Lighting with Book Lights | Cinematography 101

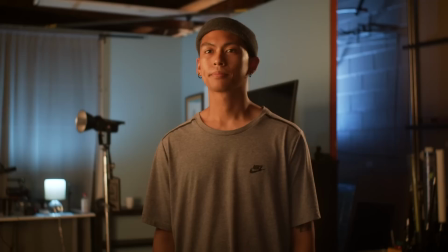0:00 Hey, Pat from the A-Team here, and I'm going to show you how to go from this to this. Today on Format Film School, we're lighting with book lights. Let's go!
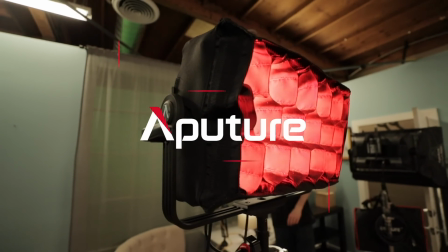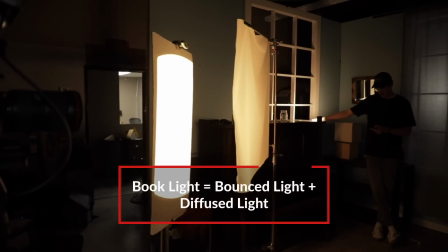0:13 So what is a book light? A book light uses both bouncing and diffusing techniques to create a softer looking light source.
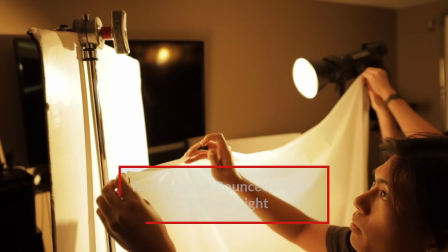0:20 You bounce your light off a reflective material, and then on the other side of the light you put a layer of diffusion. It was designed to create a soft light without taking up as much space as diffusion, but But now it's commonly used to achieve the softest light possible.
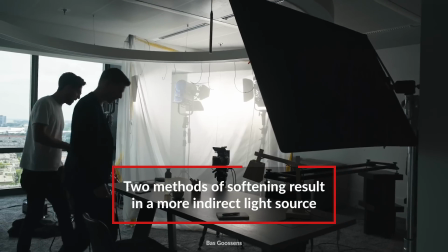0:33 The idea behind a book light was that the two methods of softening caused the light to struggle more, resulting in more randomized effusion and an indirect light source that appears soft on the subject's face,
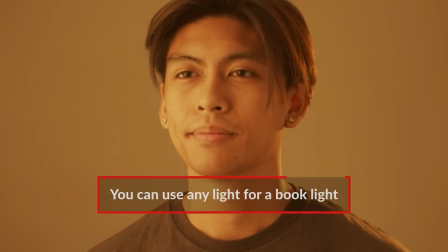0:44 with good wrap and with minimal hot spots.
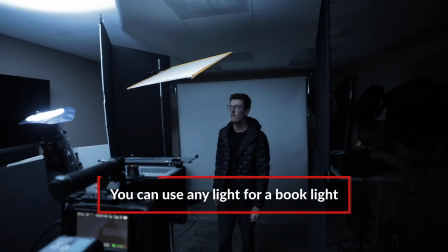0:46 Really any light can be used as a book light, and sometimes it's a great way to make soft light if you only have a hard light source.
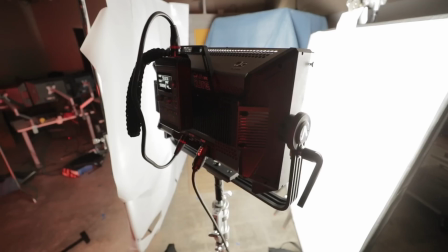0:53 Today we'll be looking at how to set up a book light and how to position your lights to get the best effect possible. Let's take a look. So here we are on set, let's set up our book light. The first step is to build a bounce. This is our bounce card, there is a shiny side and a softer side but we're using the shiny side to maximize our light output. So to mount this on our C stand we're using a platypus clamp. Now these clamps are great for mounting large bounce materials. Now moving on to our second step which is our light. In our case we're using the NOVA P300C which is a panel light RGB.
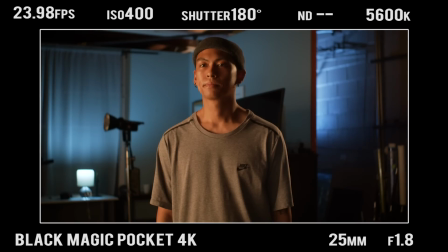1:26 One thing to note is the position of the light. You don't actually want your light to fix you're blocking any of the bounce light so you could lower it and then reflect
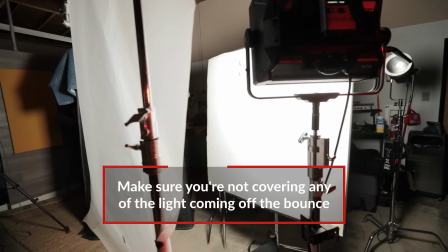1:32 light up or you can do what we did and take it out to the side and bounce it at a particular angle. The next step is to set up our diffusion. For our layer of diffusion we're just using magic cloth.
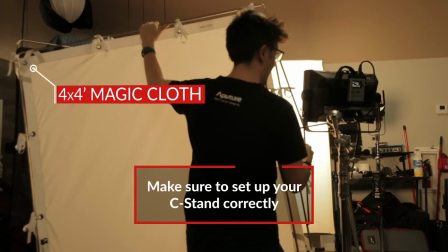1:43 We then positioned the c-stand that way the big leg is positioned under the load, sandbagged it, and then also made sure that our knuckles are pointed towards the right side that way as gravity pulls it down it's locking in place.
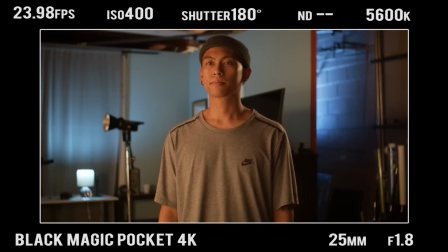1:54 Adding a layer of diffusion makes this a book light as opposed to just bouncing light. So here we replaced our magic cloth with 250 diffusion, but really you can use anything for your layer of diffusion.
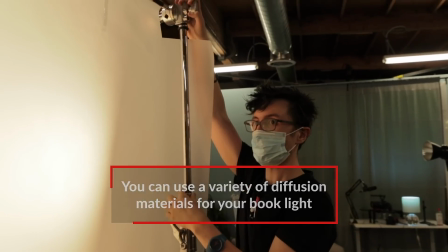2:05 Different materials will achieve different looks so long as it softens your light. So because our light is super soft it's spreading everywhere, but you can focus your light by using cutters like one of these or a floppy.
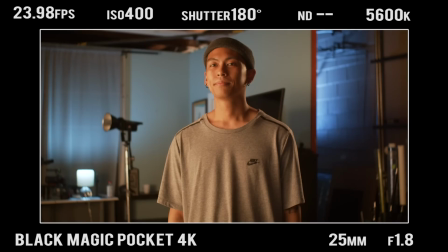2:16 That way you can achieve the same soft light but with some directionality. So for our last setup we swapped out the Nova which is a soft light with the 300x with the fresnel attachment which is a single source light,
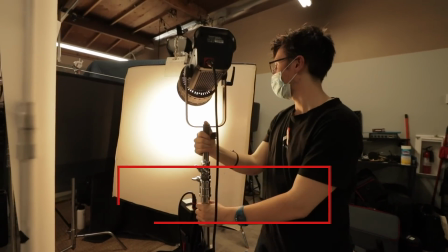2:27 aka a hard light source.
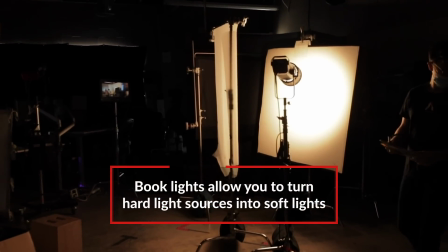2:29 You wouldn't really think we can achieve soft light through this, but between the light being bounced and then being diffused, we can achieve a nice soft light wrapping around our talent.
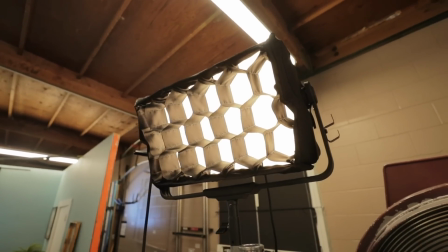2:37 Then we added a few more lights in the background to fill in the scene. Let's check it out!
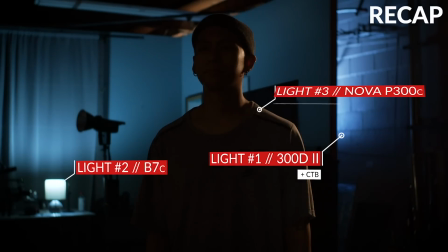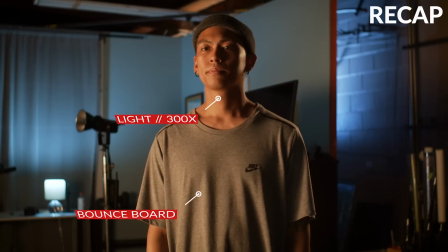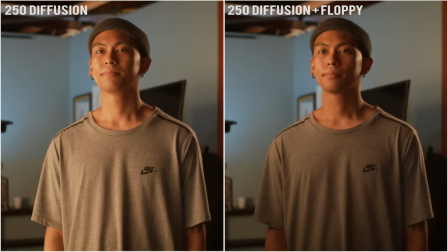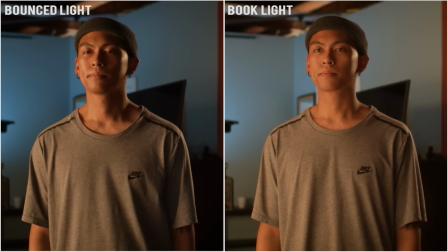Alrighty, time for a recap. When lighting with book lights, there are two things to keep in mind. First, there's no one way to set up a book light.
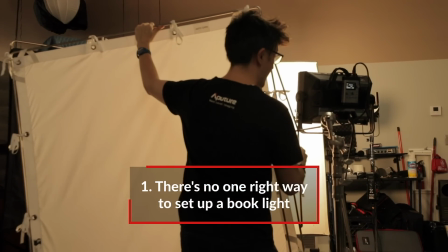3:33 Experiment with different lights and different bounce materials to find the best combination that works for you. Second, make sure your light is bright enough.
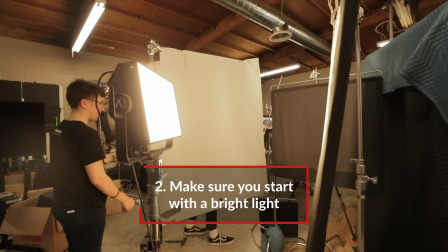3:40 Book lights often result in a lot of light loss, therefore you need a light that's bright enough to be bounced and then diffused and still read your subject.
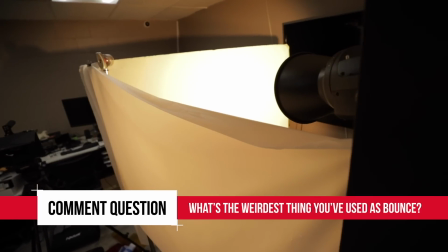3:48 Comment question of the week, what's the weirdest thing you've used as bounce material? Let us know in the comments with your setup for a chance to win an Aperture M9.
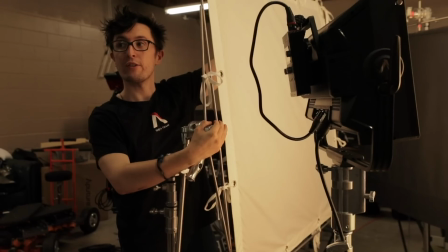3:55 Also, hit that like button and subscribe for more tutorials. I've been Matt with The A-Team, thanks for watching Format Film School and happy shooting!